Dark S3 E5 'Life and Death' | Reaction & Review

Jesus.
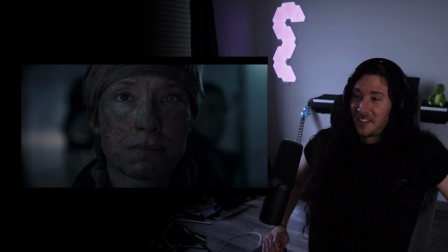Wow. Wow, wow, wow, wow, wow.
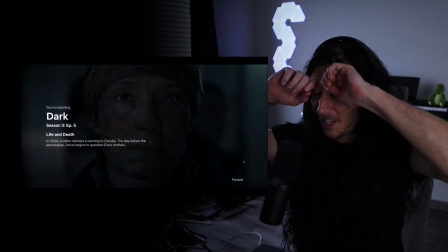Wow. That was so well done.
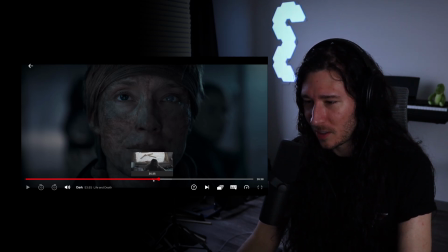Basically starting, where are we at? Was this 5 minutes? Basically starting from here, that zoom in kind of sets the tone and the mood for the next 5 minutes. It just brings the, you know, we're literally coming in closer. It feels more claustrophobic. And then it gets that like sort of droning, almost alarm bell-ish noise. And it keeps going up in pitch and down in pitch. You can't quite place like what this guy is going to do. You think he's going to do it, but he hasn't. You think he's going to like, you know, try to, you know, do something. But then he's just eating for a while and you're like, okay, maybe not. Maybe he is. I don't know. So that's so well done. And then the music sort of like gets deeper in tone and takes longer and you kind of like, okay, I'm ready for this. And not ready for this, but you know. And again, camera's just getting closer and closer and closer. And this is all one, you know, take.
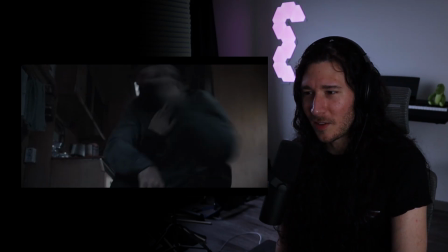And then this fight here, just the way they're placing the camera, what they're looking at, how close it is. The sound effects and shit, like it's just, it's claustrophobic, it's brutal.
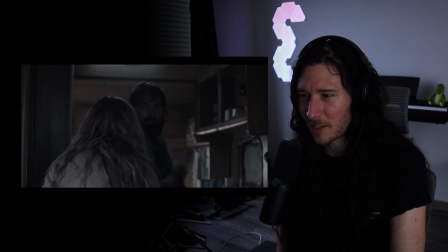I love that this part stood out to me too. I just like the way, I like what he's looking at here.
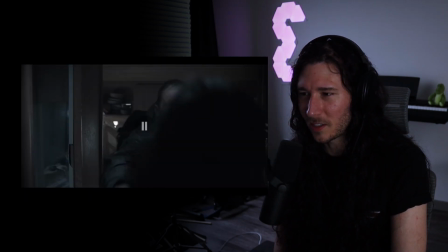I don't know, this just really stands out because you basically just really focus on his face.
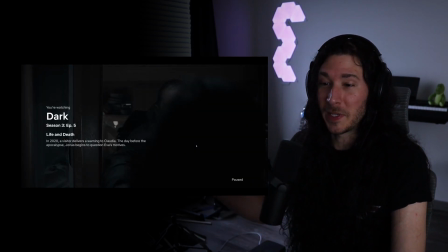And remember, this is some therapist desk job guy, right? Who's been trying to find his wife and stuff, and all of a sudden he's in this situation.
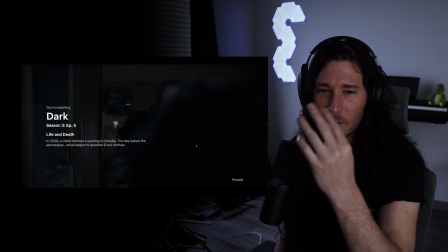But I, for some reason, I don't know, because I'm looking at his face as he's looking at it.
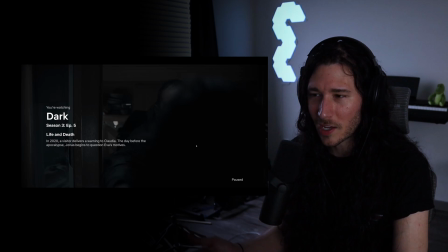It makes it a little more striking to me. But I just love his eyes here.
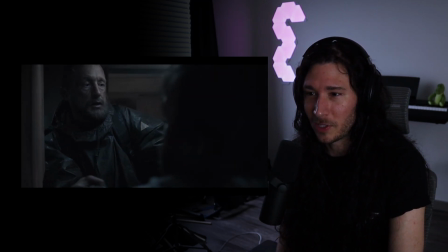Like, I feel like that's exactly what I would be looking at, is just that fucking knife.
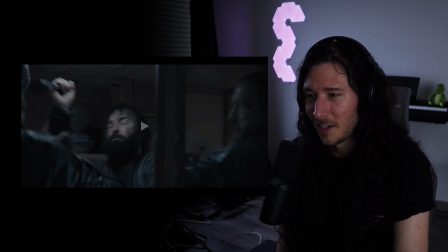And then the mirror there too. And then the last thing is what they do with the fire extinguisher, how they sort of
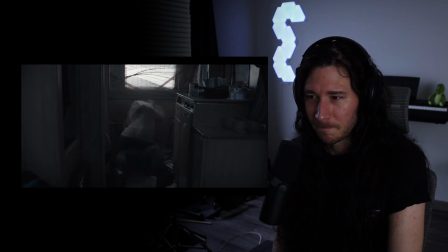pulse the focus a little bit when it shows her perspective here.
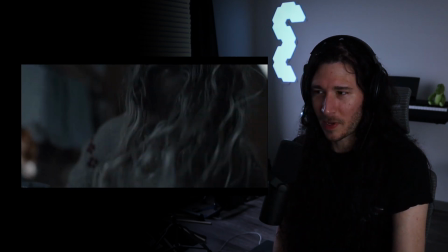Like,
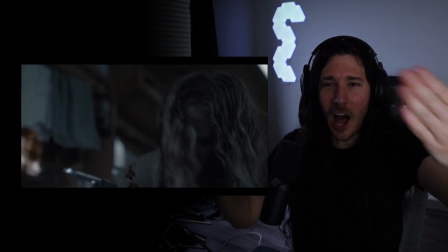I don't know. I just like the way that it's like an autofocus on camera, right? If I did this versus that, whatever.
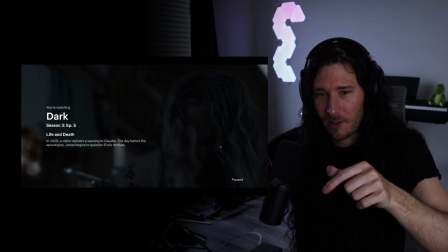But it works so well to just like stick with her as the rest of the world kind of, I don't know.
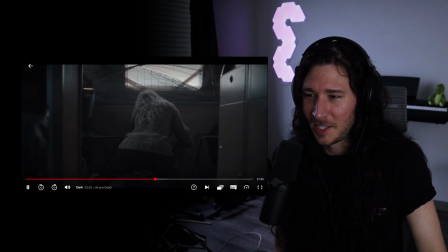And then, I don't know. This is awesome. It's not awesome.
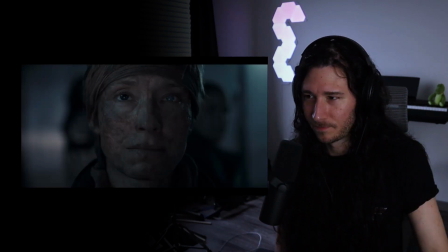It's shot beautifully. She loses her eye too. And looks like she gets burned here or something.
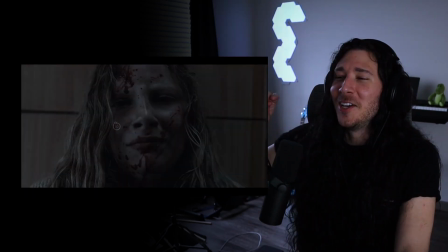Oh, this is sick. Cause you don't hear any, I mean, you do hear stuff, but you don't hear stuff.
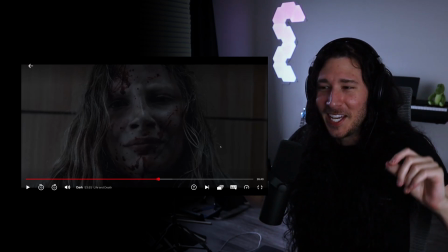Like, as soon as it cuts to her,
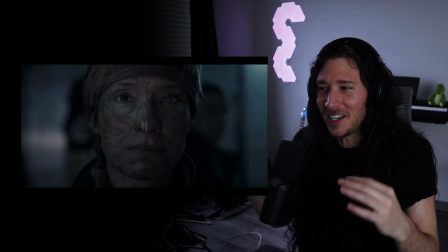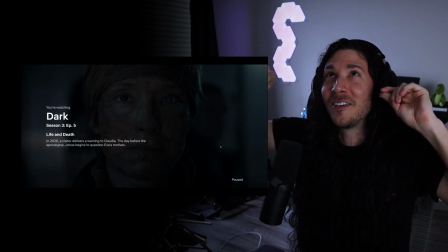you're hearing what a deaf person would hear.